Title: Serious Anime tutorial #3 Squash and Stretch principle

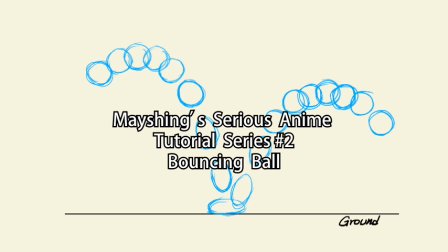Mayshings Serious Anime Tutorial Series Number 2, Bouncing Ball.
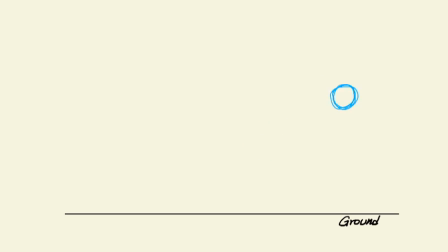For this tutorial, I want to cover the use of the bouncing ball principle, the squash and stretch, the similarities and the differences compared to an anime and the normal American cartoons. For the bouncing ball, I will introduce another terminology you will hear a lot, ease in and ease out.
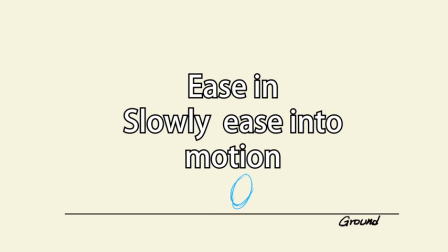Ease in simply means slowly ease into motion. Ease out means slowly ease out of motion.
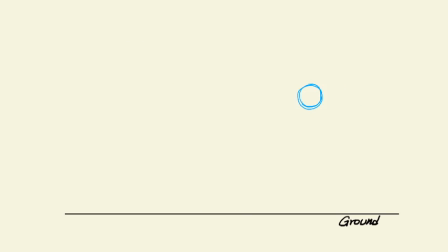When the ball is coming into arc of motion, there will be an ease in. When it's ending the motion, there will be an ease out. For the setup, I have a line for the ground layer. This is important for beginners because if you don't have a solid setup,
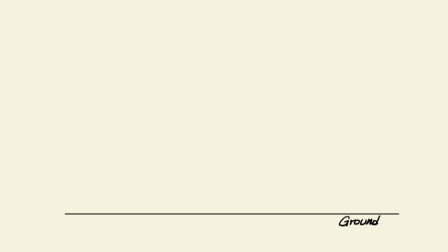your ground might shift as you animate, unless you already did this exercise before. I put in notches to indicate where the ball will move on the arc, and the notches indicate the center of the ball. As the ball starts falling, it will increase in speed over time, from slow to fast.
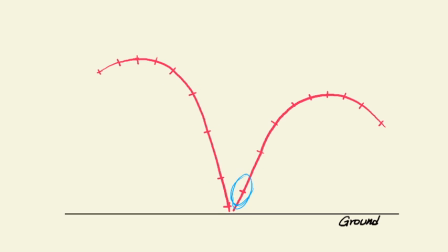In my limited knowledge of physics, I know the bouncing ball has at least two sources of energy that influence its falling action. One is the energy of motion called kinetic energy. The other is the Earth's own force of gravity.
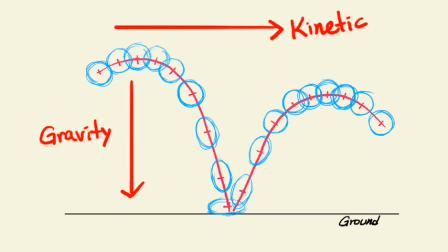The pull from Earth causes the ball to move towards the ground, toward Earth's center, but the kinetic energy wants it to move forward instead. This causes a conflict and creates a slower moving ball at the top of the motion arc.
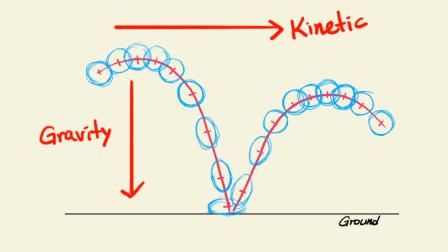And the ball moves faster toward the ground because now the kinetic energy and the gravity pull are added together. It's the same for anyone that's jumping or moving the arc of motion. This law of physics applies in animation.
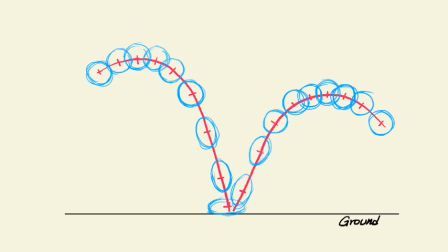A very common problem a beginning animator may run into for the bouncing ball exercise is, how much should the ball squash and how much should it stretch? Unless you are tracing, which I don't encourage you to, you are likely to find your ball changing sizes when you are twinning.
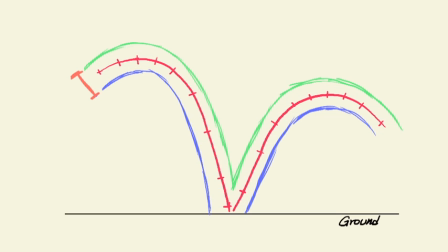In order to avoid tracing and keeping the ball at relatively the same size, I use the motion arcs. Instead of 2 motion arcs I used in a pendulum swing, I'll use 3 motion arcs here. Once you get used to the motion arc concept, you can do this exercise with probably just 1 motion arc.
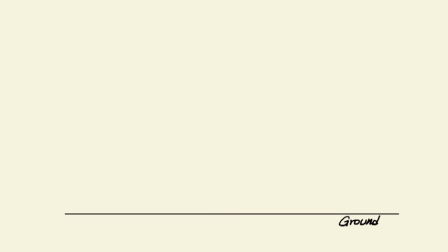I personally still had to use 2 just to make sure the ball doesn't get too fat or too small.
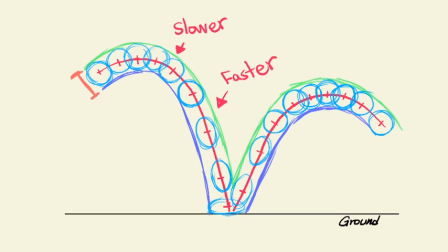For now, I placed 1 motion arc for the top of the ball, another for the bottom of the ball, and 1 for the center. When you use the motion arcs to guide the ball, you have a more solid grasp of its size and keeping the center of the ball on track.
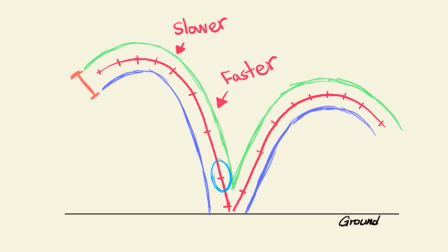When the ball is coming down, we can increase the speed by having more distance between the drawings and squash it on impact.
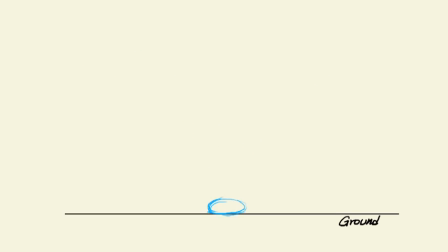A ball squashing on contact with the floor is something that actually happens in real-life physics.
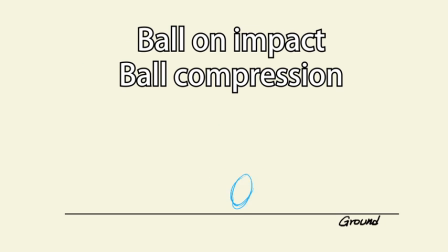If you search ball on impact or ball compression, you'll find pictures of golf balls or soccer balls being squashed when something hits it.
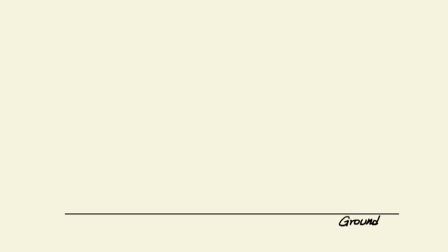I'm not going to explain the physics in detail, but for animation, I generally only squash the object for about 20%, so I can maintain the look of the overall ratio. One thing I want to mention about this practice is, when you do the squash and stretch,
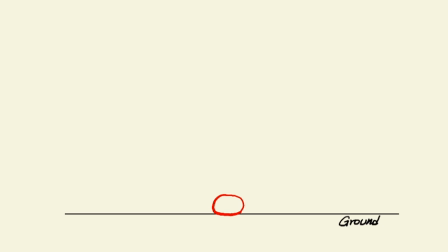keep in mind not to make it too subtle that people can't differentiate, which would defeat the purpose of squash and stretch. And don't over-exaggerate. No lemon shape!
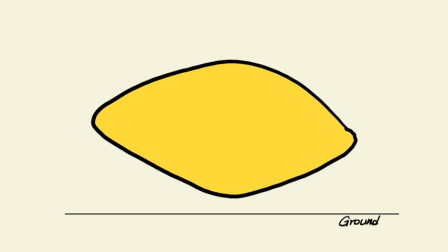And seriously, I did see some practices where the ball turned into a lemon shape. And football, whatever it is,
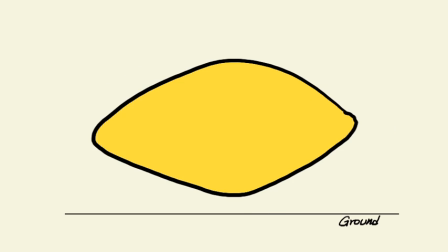this is not a transformation animation, and so be careful about shape warp.
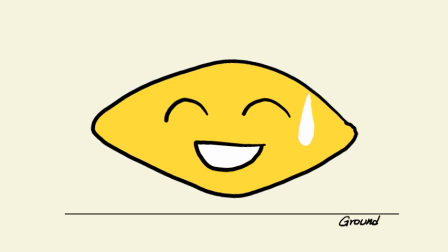Try to stay with the same ball shape.